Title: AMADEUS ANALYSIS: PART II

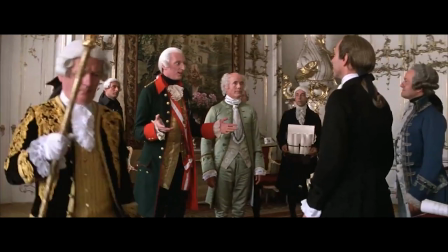So immediately we are given more indication that Emperor Joseph seems to be less in control over his life than his courtiers are of his,
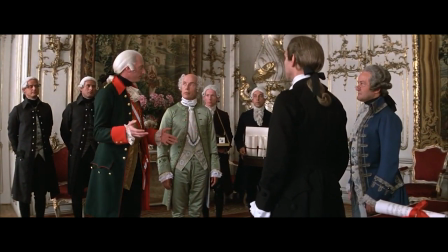only building this personality trait further, making his easy agreeableness just that more believable.
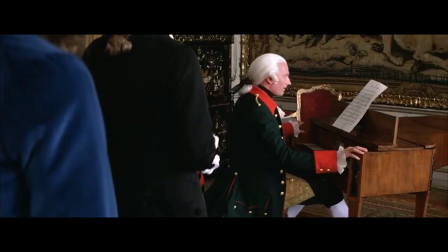Salieri then tells the Emperor about the March of Welcome he had written. When the Emperor plays it and likes what he hears, he asks to play it when Mozart walks in.
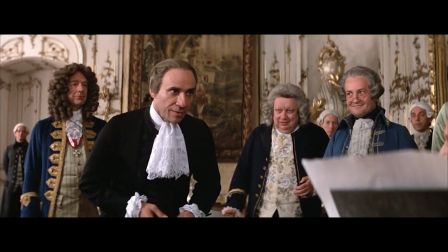Salieri says yes, out of politeness. But we all know Salieri would have liked to play it himself, which is reflected through Mozart's awkward entrance.
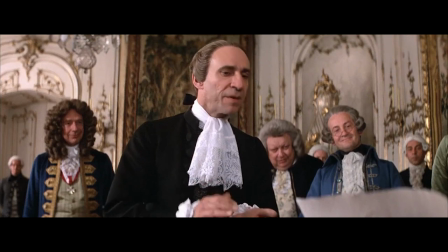I actually feel quite sorry for Salieri. We can tell very clearly that he was expecting to be able to play the piece himself with his perfectly timed fingering,
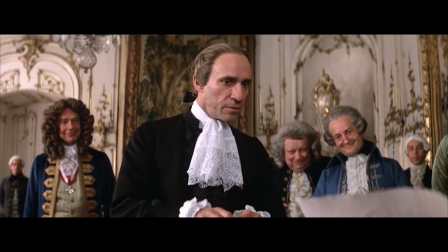but instead Emperor Joseph, a beginner piano player who can't quite play fluently yet, is playing the official march of Mozart's welcome. As Joseph plays, we see Salieri desperately trying to get the Emperor to play it correctly.
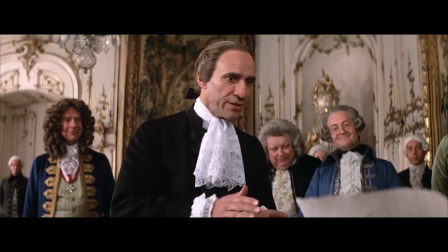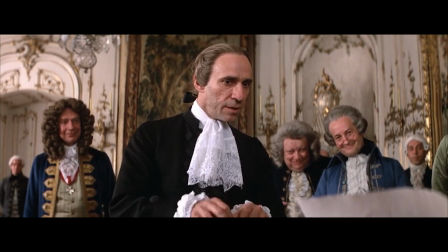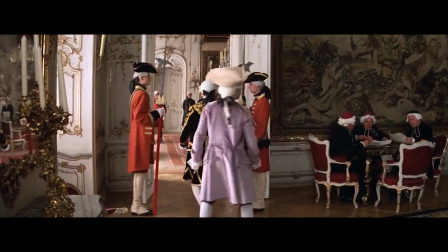Now at the same time, Mozart is being led into the room slowly and this has always baffled me.
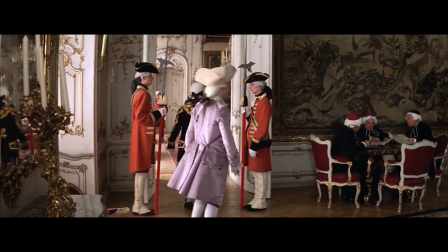The fact that when Emperor Joseph asked to let Mozart in slowly, the guards seem to know exactly what that means and when to actually let Mozart come into the room.
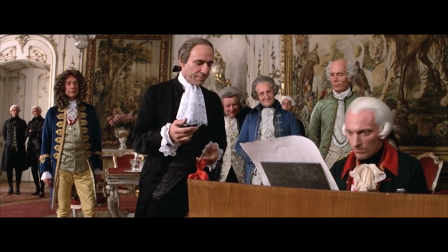To me it kind of just demonstrates the amount of power Joseph has over the people who work for him and that regardless of his agreeableness,
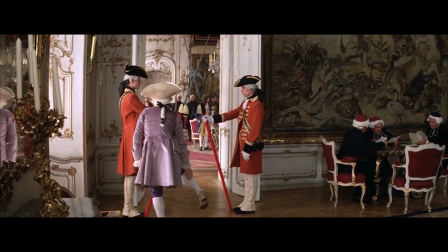people do still follow his every order and treat him with the utmost respect, particularly of the fact that they specifically stop him from entering the room on this chord.
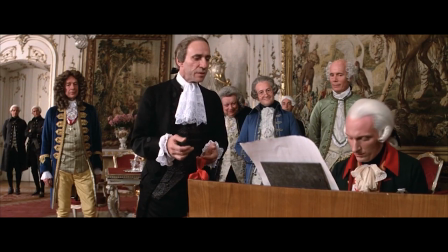And I don't want to spoil it yet, but that specific chord is important in this scene and there's something that could be analysed deeply that may not have been the intention of the moment,
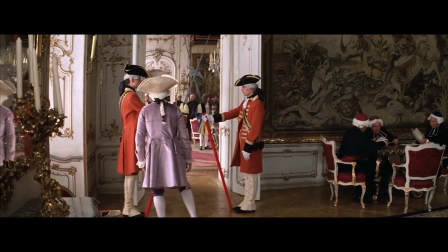but again makes so much sense when you think about it. Mozart awkwardly hangs about waiting to be let into the room, then is finally let in only to bow to the wrong person.
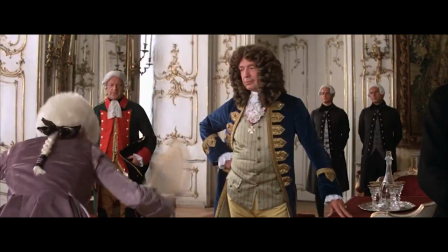What I like about all of this is that I find we aren't being told as a viewer to look at Mozart as a weirdo.
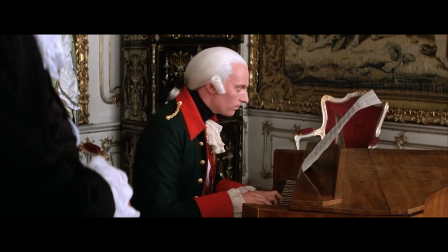It feels more like we're on Mozart's side and everything happening around him is weird. Like, why did the guards just keep him outside the door for seemingly no reason?
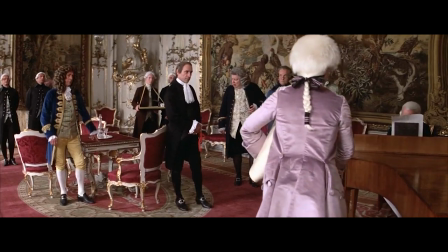Why would the emperor be on the piano on the side of the room and not right there ready to greet Mozart?
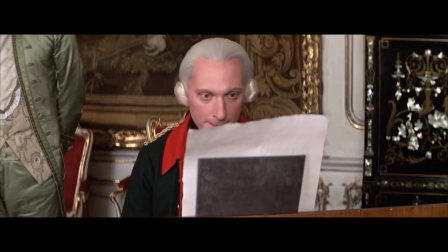Maybe it's just me and autistic people, but this situation feels like something many autistic people could probably relate to. The first time Mozart looks at the emperor, he seems to be completely not there, ironically focused on the piano piece specifically made for Mozart.
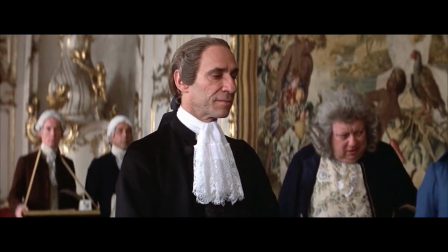And then the subtle face Salieri makes implies he's loving the fact that Mozart is seeming to be ignored.
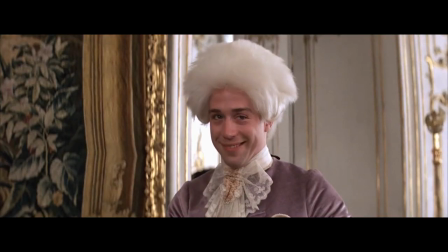All these subtle facial expressions are constantly going on throughout this scene, and it seems to tell way more of a story than the actual dialogue does.
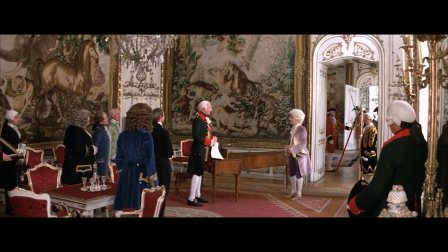The emperor finally gets up to greet him and this happens.
Mozart. Majesty.
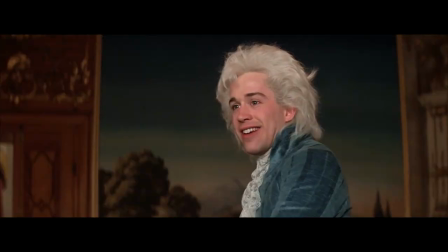Oh, no, please, please. It's not a holy relic.
This line is later repeated by Salieri, suggesting later on in the film, Salieri feels as though he is as high-ranking in spirit as the Emperor, especially in relation to his own superiority complex over Mozart.
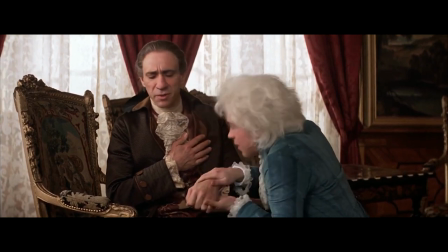Thank you. Please, please, Mozart, please. It's not a holy relic.
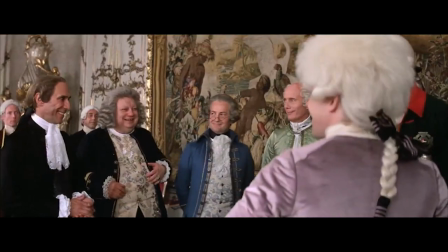The Emperor tells a story about how Mozart had been in this room before as a young child, how he fell on the Emperor's sister and Marie Antoinette helped him up, only for Mozart to propose to her.
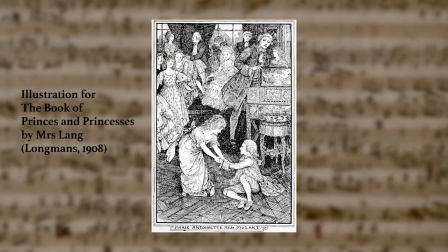This story is allegedly true, and I certainly believe that definitely happened.
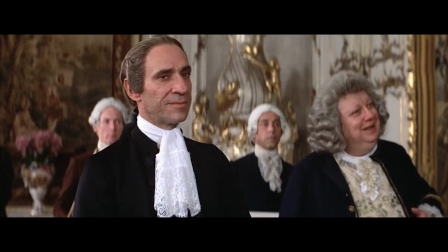And that's all, I just love that they included that fact so smoothly in this scene, This is the only fitting situation where that anecdote could possibly be brought up.
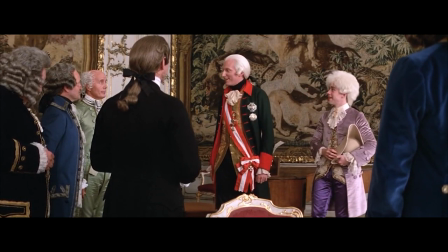Of course, the story makes Mozart laugh in his signature laugh, only to disgust the courtiers. How dare he laugh the way he naturally laughs?
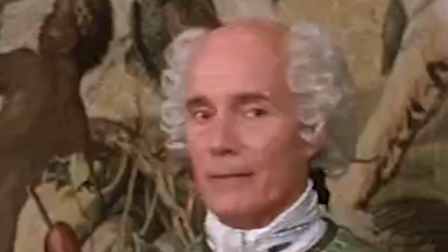The Emperor introduces Mozart to all the courtiers, except for von Strat. Most likely to save time in the scene.
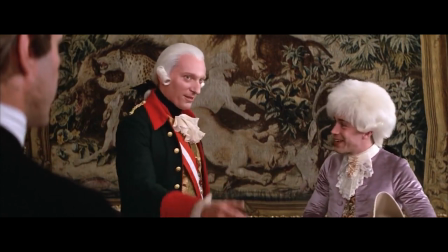Also, he is the only fictional character in the room. Also, also, he and Baron van Sweeten have similar views.
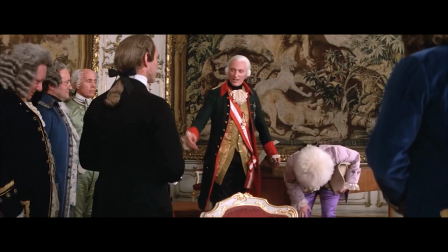I think it must be on purpose, seeming as his character seems to be pushed to the back.
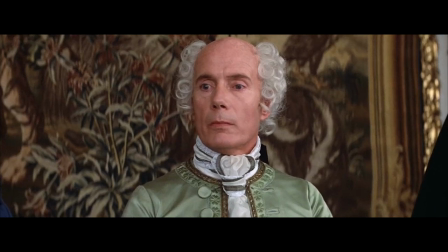And then when he has a line, the context of his dialogue seems to highlight the fact that his views aren't necessarily taken seriously,
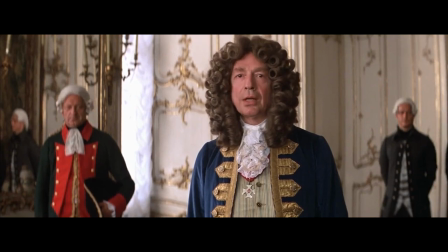being that he voted to have the opera be in German and everyone else disagreed.
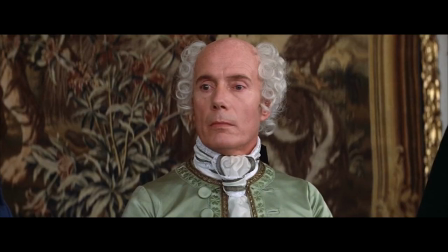This is actually something I hadn't noticed until now, so as I analyse the film, we will look back at von Strack's character and see how his character is essential to the story.
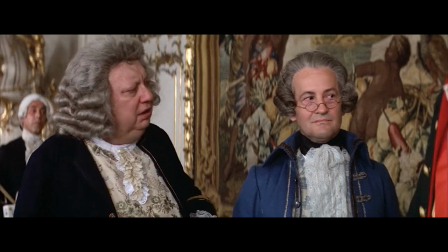But as it stands right now, based on what I already know, I notice Baron van Sweeten and Count von Strack do have quite similar outlooks on both Mozart and music in general.
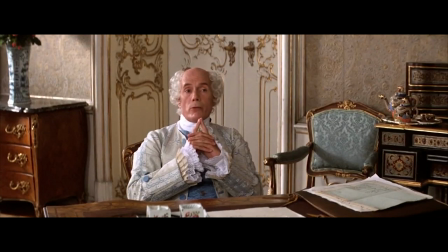Yet von Strack is a little more stern and closer to Mozart throughout the film, almost as if he reminds Mozart a bit of his father.